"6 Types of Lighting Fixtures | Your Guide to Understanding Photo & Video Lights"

Cinema lighting can be confusing because of how many different types of products are out there. In the same way that you'd use wide lenses and telephoto lenses for different types of shoots, you also want to use different types of lighting fixtures for different uses.
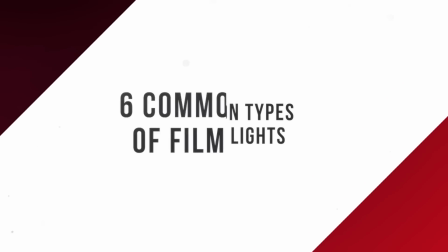10s
So with that said, let's go through the six most common types of lighting fixtures and when you'd use each of them.
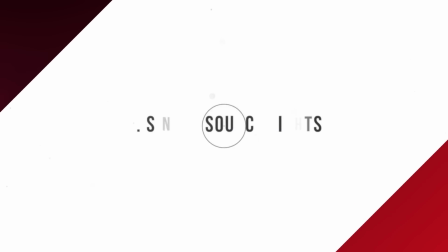15s
Number one, single source lights. Single source lights are called single source because, well, they come from one source.
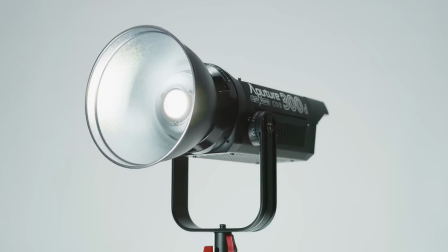21s
There's only one light on the fixture. Examples of single source lights include the Aputure 120D or the Mini 20.
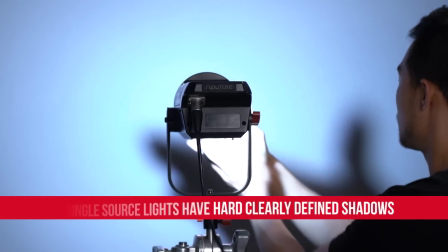27s
When undiffused, single source lights are hard and have clear, crisp edges.
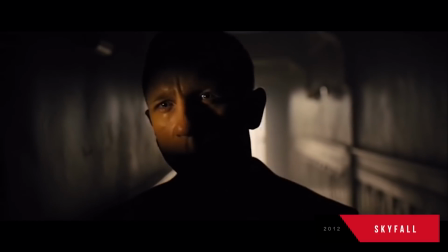31s
Generally speaking, you want to use single source lights when you want a strongly defined shadow, a harsher light, or a more directional light.
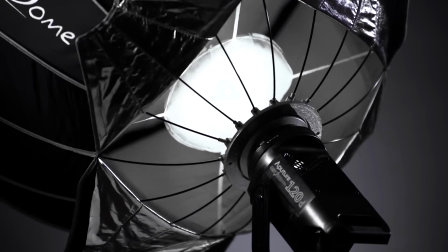38s
Now, you can diffuse a single source light for a softer effect and turn it into an area light, which will also soften the shadows and the light's quality.
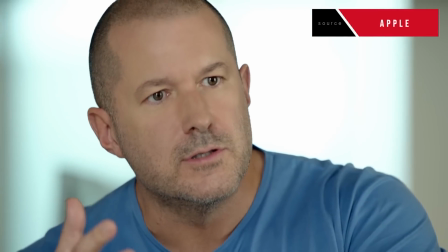45s
This is very common in corporate interviews and in portrait photography. Number two, multi-source lights.
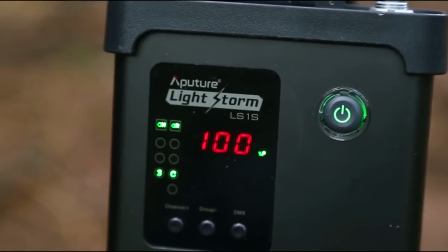50s
Multi-source lights have multiple light sources on them. Some multi-source panels, like the LS1, can have up to 1,536 sources on them.
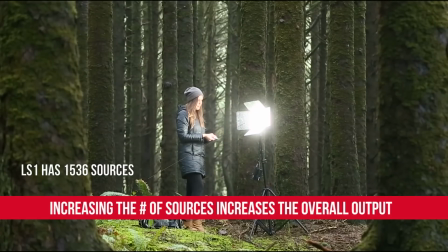58s
These types of lights generally have stronger outputs than their single source counterparts. It's not a direct correlation, but generally speaking, the more sources of light, the brighter the light will be.
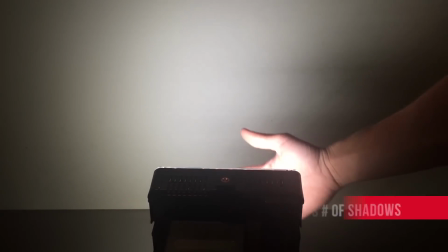66s
Now, some filmmakers actually don't prefer multi-source lights because of the multi-shadow effect that comes with having too many sources of light.
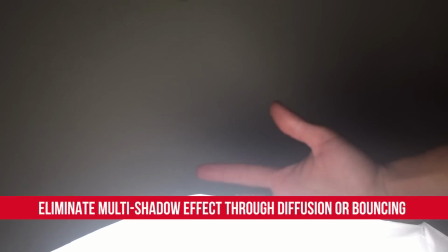72s
Now, to counteract this effect, most filmmakers and photographers will diffuse multi-source lights through a silk sheet or frost to eliminate the shadows and make it appear as a single source. Balancing a multi-source light is another effective way to do this. Still, multi-source lights have many useful applications in filmmaking and photography as they are some of the most powerful lights in the industry.
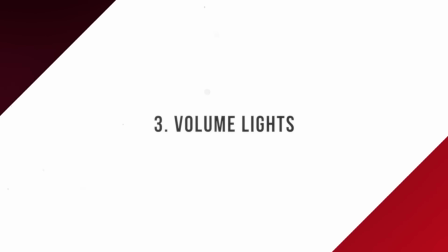89s
Number three, volume lights. Volume lights like china balls and space lights add soft luminous lighting to your overall scene. Volume lights have a very soft wrap around your subject and can add lots of overall fill to your setup. Now because volume lights are so omnidirectional, they have a huge variety of uses.
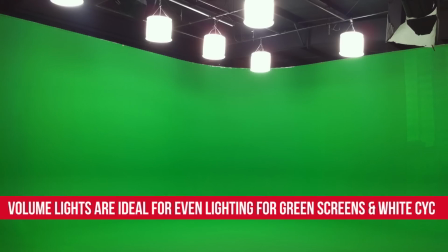102s
Many photographers and filmmakers will use space lights to light their green screens as they can provide extremely clean and even lighting to a background.
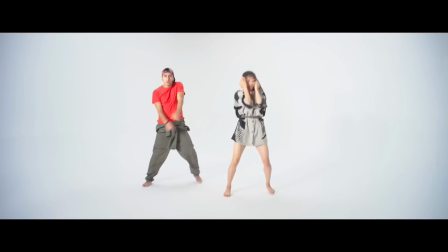108s
You can also try using an array of volume lights over a white psych or for a portrait shoot where you want soft beauty lighting. The array of volume lights will mimic the effect of one super large soft source from above, ensuring that your light is clean and without shadows.
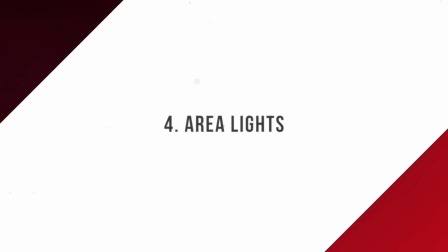122s
Number four, area lights. An area light is the opposite of a single source light.
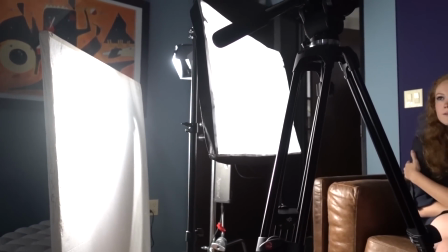126s
Area lights are achieved either through bouncing or diffusing a single or multi-source light and adding to its size.
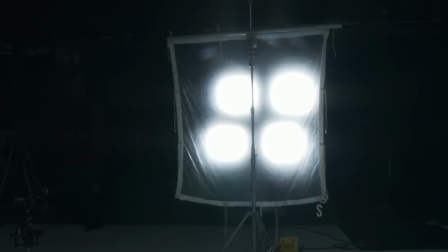131s
An area light generally has a wider beam angle and can illuminate an entire room or environment.
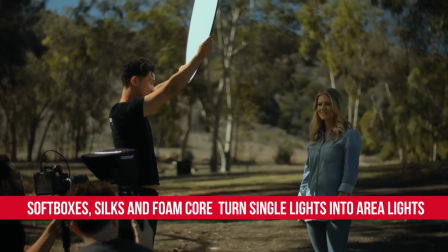136s
Soft boxes, silks, and foam core bounce boards are all common ways you can turn your hard light into an area light. Area lights are soft and have shadows that are much less harsh than a single source light. While it's easy to make a hard spotlight into an area light with a few tools, it's not that easy to make an area light into a hard light unless you move the light really far away to have it simulate being a single source, but then that makes your relative size much smaller and you would almost never do this. Number five, tube lights.
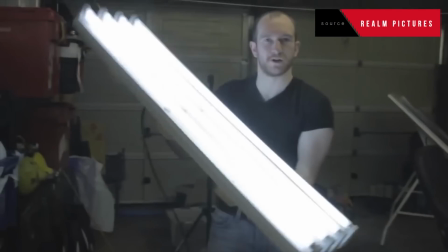159s
Tube lights are sort of similar to area lights. They're an array of LEDs or a single fluorescent that are usually housed in frosted plastic tube that provides very soft lighting.
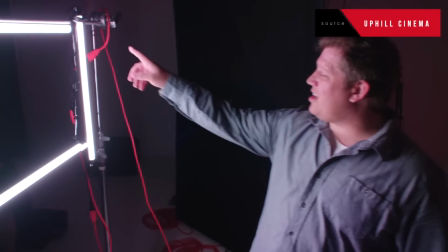166s
Many photographers and DPs will actually take two or three of these tubes and shape them into squares or triangles for Diva lighting. Because tube lights are smaller, they tend to have less output than their larger or single-source counterparts, but because they're more mobile and easily hidden, they have many practical uses.
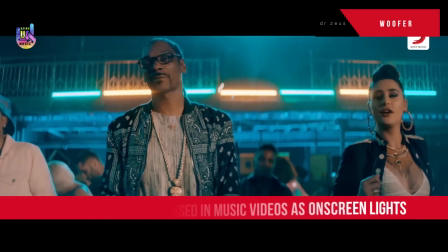180s
In addition, many tube lights nowadays are RGB, making them extremely versatile as effect lights both on-screen and off,
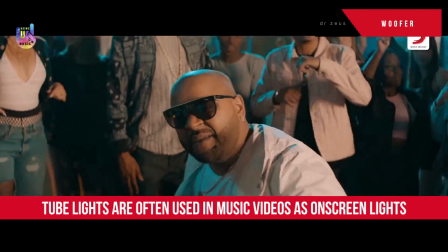185s
allowing you to make bars of lights in club scenes or music videos, allowing for some really fun and stylized practicals.
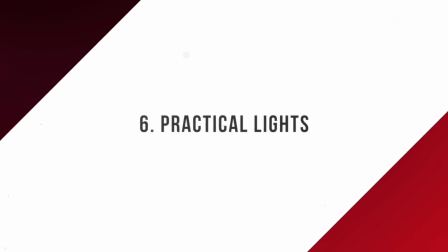191s
Speaking of practicals, number 6 is practical lights. Practical lights are the lights that are visible in your scene and are part of your project's narrative.
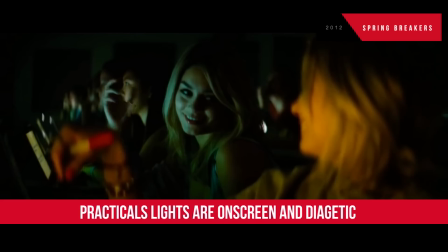197s
Practical lights can be as simple as an open-faced tungsten bulb, lamps, the screen of a TV set, candles, a Christmas tree, a chandelier, the list goes on.
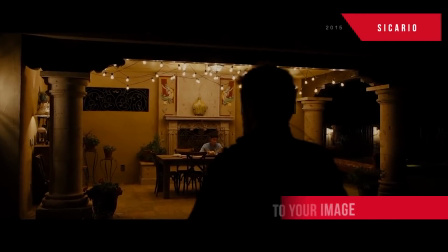204s
While lighting your scene well is very important, practicals can add visual interest and add to the believability of your film.
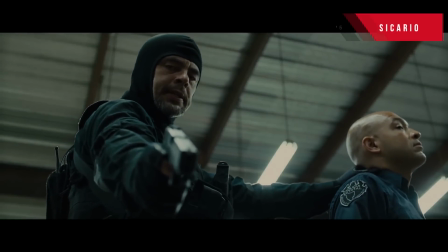211s
Many GPs choose to replace on-set practicals with film lights, such as using a tube light to simulate a fluorescent or having a large single source daylight balance light to simulate the moon.
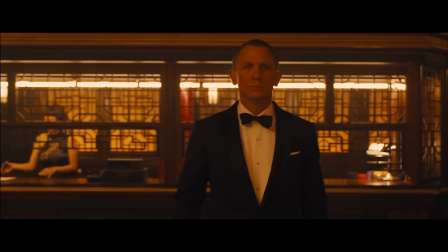219s
Whatever the case, practical lights are the lights that are part of the screen and the narrative of your film and help add depth to your overall lighting style. So there you have it, the six most common types of lights. I'm Nariz from the A-Team. Leave a comment below with your favorite type of light to use on set. The best answer will win an Aputure M9, which by the way is a multi-source LED light. Make sure to hit that subscribe button and that notification bell. Follow Aputure on Facebook, Instagram, The Works. I'm Nariz from the A-Team. Stay creative.